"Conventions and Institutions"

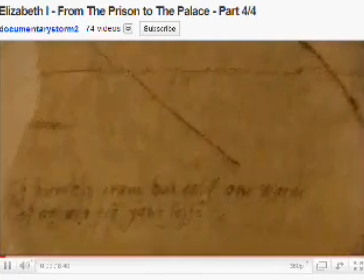The definition of a documentary film is a broad category of visual expressions that is based on the attempt, in one fashion or another, to document reality.
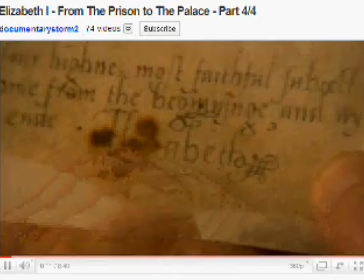Central to documentary is the notion that it focuses on and questions actual people and events, often in a social context. The documentary I have taken this clip from is a historical documentary based on Queen Elizabeth I.
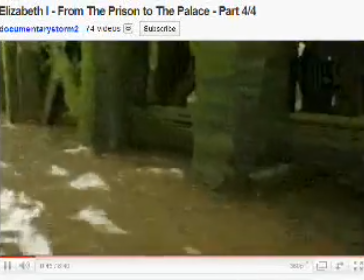Features of a historical documentary are that they have a regular professor who acts as a presenter,
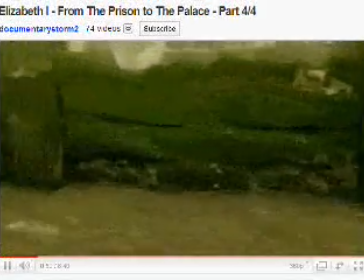experts in this particular subject, and cutaways of reconstruction.
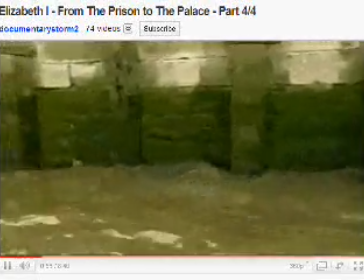It has been made to persuade and inform the audience on the topic of Queen Elizabeth I. It is
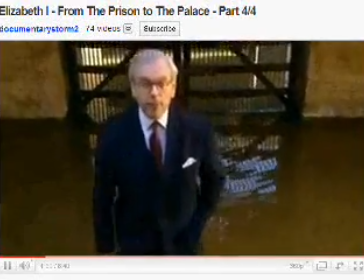an informative documentary which purports to offer factual information around the world and will often make a case,
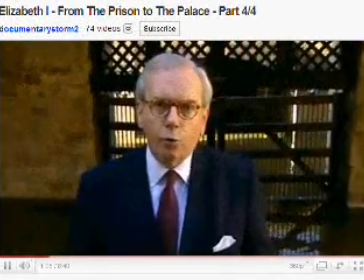present an argument, or advocate a solution based on the concept of realism.
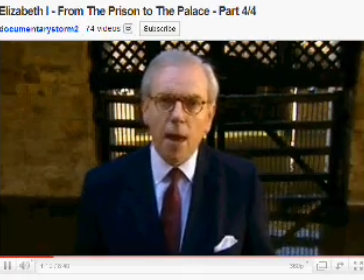The use of a narrator behind the camera to anchor Roland Barthes and links the audience and the presenter together. The presenter of historical documentaries use received pronunciation, which connotes an intelligent, posh persona.
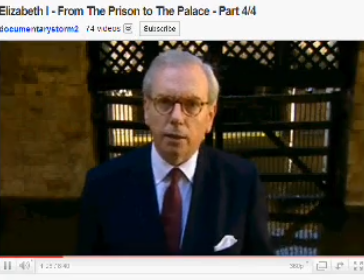Usually the presenter is somebody that the audience can identify with. Documentaries appear to make the known appear strange and interesting.
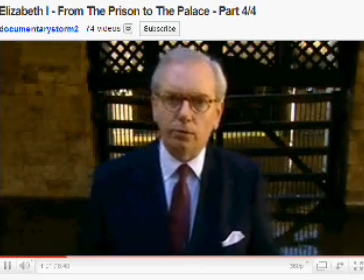Because this is a historical documentary, it is non-fiction.
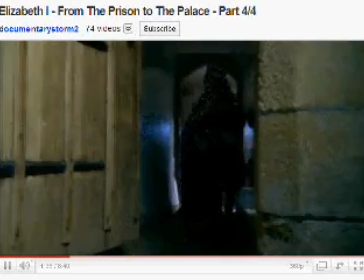They use reconstruction and open and closed narrative to make the facts more interesting and keep the audience entertained.
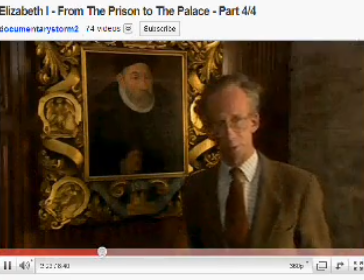Michael Rebiga suggests a list of criteria that a documentary must fulfill.
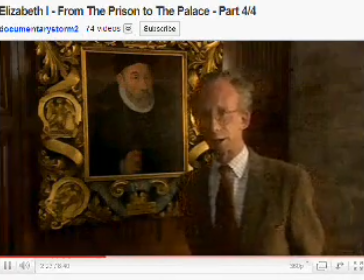In this documentary, it tells a good story and develops the audience's knowledge of at least one situation or character,
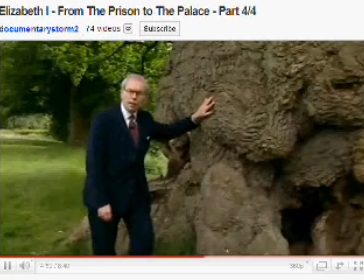in this case, Queen Elizabeth I. These make a documentary more interesting for the audience. If a documentary doesn't include any of these criteria, it goes against the conventions that Michael suggested all documentaries include.
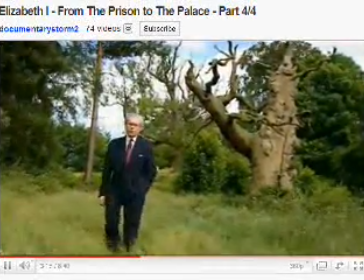This is one of the stereotypical conventions used in a documentary. A tracking shot used alongside the presenter walking beside the camera.
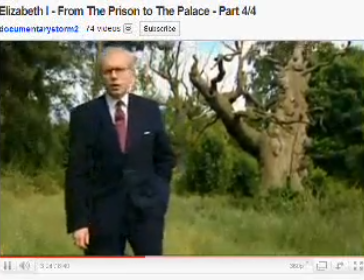This is so that the audience is kept interested in a documentary and has something to watch whilst the presenter is informing them about the topic.
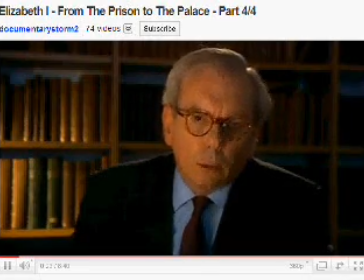This is a close-up shot of the presenter speaking. The mise-en-scène connotes that he is a professional and intelligent.
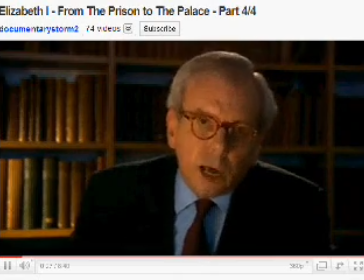The costume he is wearing, suit and glasses,
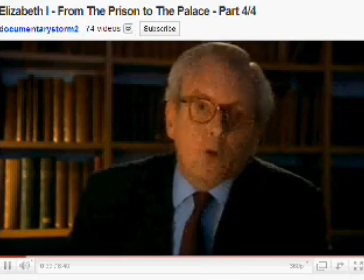connotes that he is an intelligent man who is a specialist about the topic of Queen Elizabeth I. The location is a library, which also connotes intelligence,
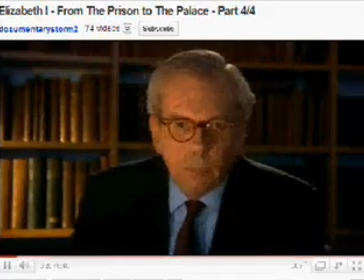as intelligent people are known to read a lot. The lighting is dark in the background, with a bit of light shining onto the presenter's face. This is so that the audience are attracted to him because he is lit up. The rule of thirds is also shown because his eye line is equal to the audience's.
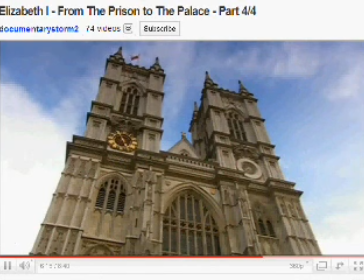Throughout the documentary are inset shots of historical places. These are used to let the audience know what the documentary is about.
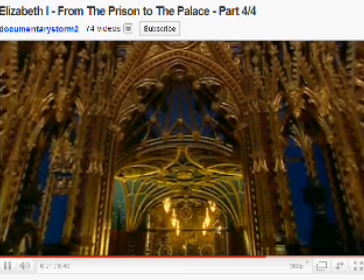They are also aesthetically pleasing.
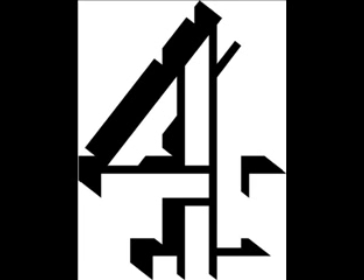Channel 4 is a British public service television broadcaster. It is also a multimedia conglomerate. They specialise in producing documentaries such as docu-soaps, reality television and drama documentaries. They are also national.
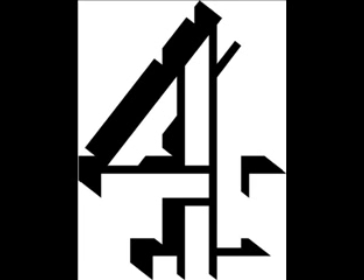They are on the internet, have a radio station, show TV channels and film channels. They also produce films and show them on their own television channel, Film 4, as well as Channel 4 and E4.
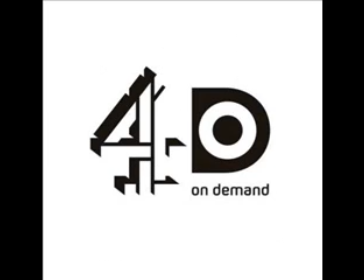On the internet, they have something called 4OD, which is where viewers can go online and watch episodes that they may have missed at any time they like.
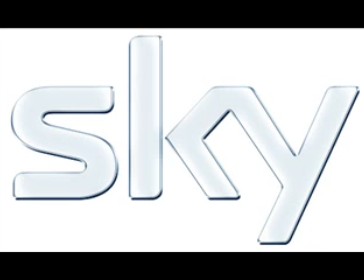Sky is a vertically integrated conglomerate. It is national and broadcast on television. It uses Synergy because it has a magazine which is distributed to Sky viewers with information about upcoming shows and a TV schedule.
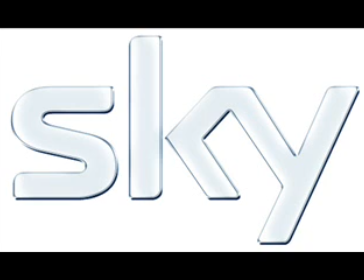It also has a Digibox which they use, which sells satellite TV. They have Sky Broadband for the internet and Sky Talk for phone calls.
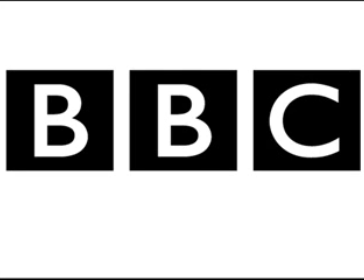The BBC is one of the largest public broadcasting organisations in the world. They are the most successful at producing science and natural history documentaries.
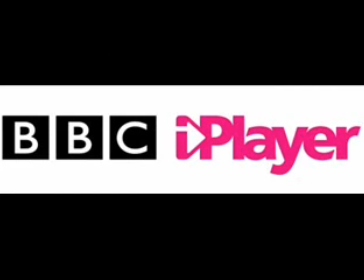They are on the internet with BBC iPlayer. This offers them the viewers to watch BBC programmes on demand whenever they can.